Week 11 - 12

Hey, I'm Luke Moyle and today I'll be taking you through my week 11 and 12 breakdown.
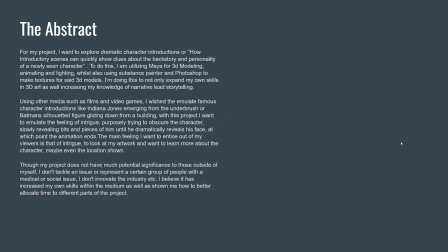[0:06]
To start off week 11 I wrote out my abstract where I spoke about which programs that I used, as well as my references, as well as my the potential significance of my project and everything. If you wish you can...
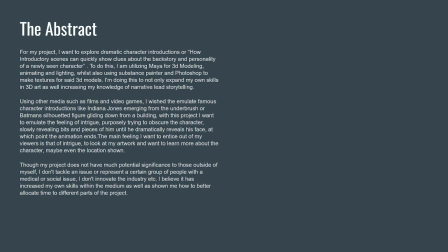[0:20]
I don't want to read it out here because that's, you know, extremely boring so if you wish you can press pause and have a quick read of it um moving
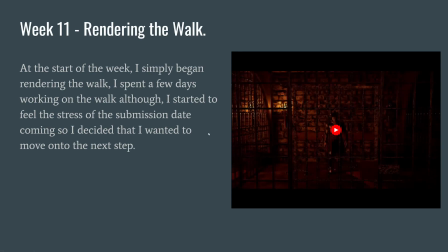[0:29]
on to the actual work that i completed towards my project was i finally rendered the uh the walking animation of the character which i think you know i think it turned out pretty good you can't really see as much of the uh
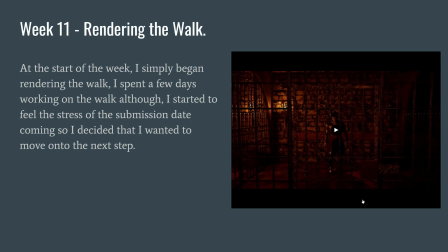[0:43]
wonkiness i suppose in like the darkness because i i have actually ran into an issue with my model or my rig, um, is that if you notice, I mean, you can notice when I point it out, but one of his, his left arm, it's actually, um, I'm not sure when it happened, but the shoulder control,
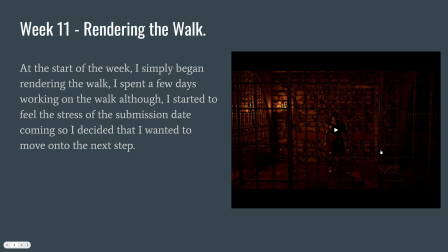[1:03]
um, disappeared and I really couldn't find a way to add it back in. Um, so his right arm hasn't got like the full, or sorry, left arm doesn't have the full rotation and movement that's available to the other arm. So it was a bit harder to get it to move in the way that I liked.
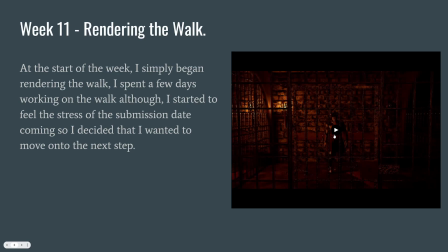[1:18]
So that's a big issue that I had but I was too too far into production to attempt to um to remedy it I couldn't I didn't want to have to redo the rig and the skinning and everything so yeah all right but yeah I think you turned out pretty good at least that
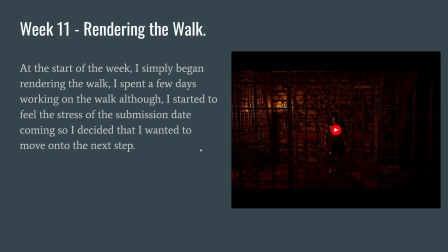[1:33]
side is in the dark so it's not as visible um yeah moving on to um
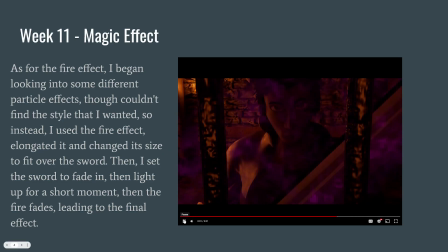[1:41]
the magical effect so with this one um it is very
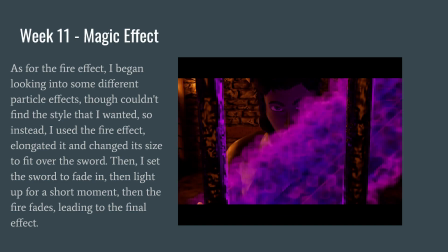[1:50]
uh, it's very quick, but what I did here was that I, so I did try in my, uh, to do another particle effect that was, um,
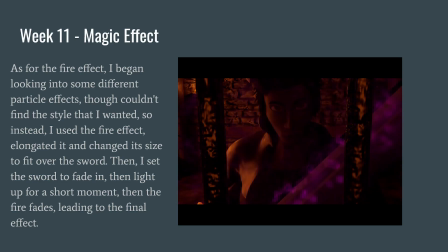[1:58]
it was like little particles flying around and going a bit crazy, but I didn't really like it, and I couldn't really find a magical effect that I liked, so what I actually did was, um, I actually stole the fire effect that I used for the torch, for the lighting of the torch, and I just, um,
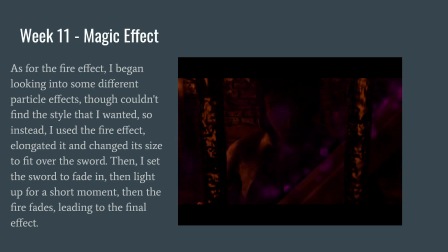[2:16]
I shrunk it and elongated it to the same shape as the sword, and, um, and added a, or changed the colour of it to the pink-purply colour, because canonically in the game that I use him, he uses, he has a purpley-pink sort of magic,
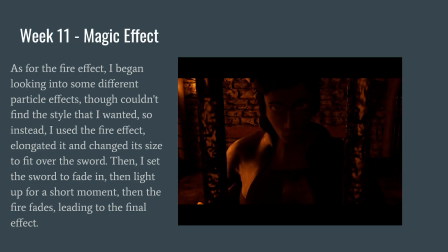[2:32]
um, but, yeah, he has a short summon time on the sword, it sort of appears out of nowhere, and I, I said I, I duplicated the sword, and you actually applied a, um, a mesh light to it, so it has sort of, and I enlarged it again,
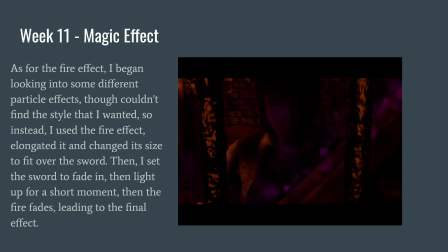[2:50]
so it sort of encompassed the other model of the sword to sort of get that lighting on the sword going, as well as on his face, um, I think it turned out alright, I think I would like to have had more time to play around with some different magical effects, but it is how it is.
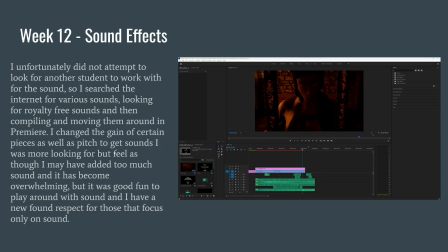[3:06]
Moving on to sound effects. I used Premiere Pro to just find a bunch of sound effects that I like. So I found a bunch of royalty-free ones. I'm pretty sure they're all, like they all said, they were royalty-free stuff on YouTube.
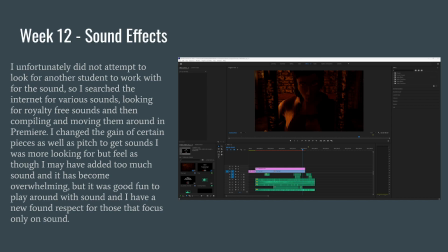[3:26]
I mean, regardless, I have everything in my bibliography at the end uh, recording where I got all these sounds from. Um, yeah, it's, yeah, it took a bit of time to get everything together, but I really, really,
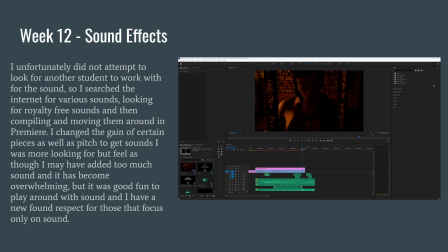[3:41]
really, you know, in week seven, I said I was going to try and get in contact with a audio student or a student who knows how to do lots of audio stuff.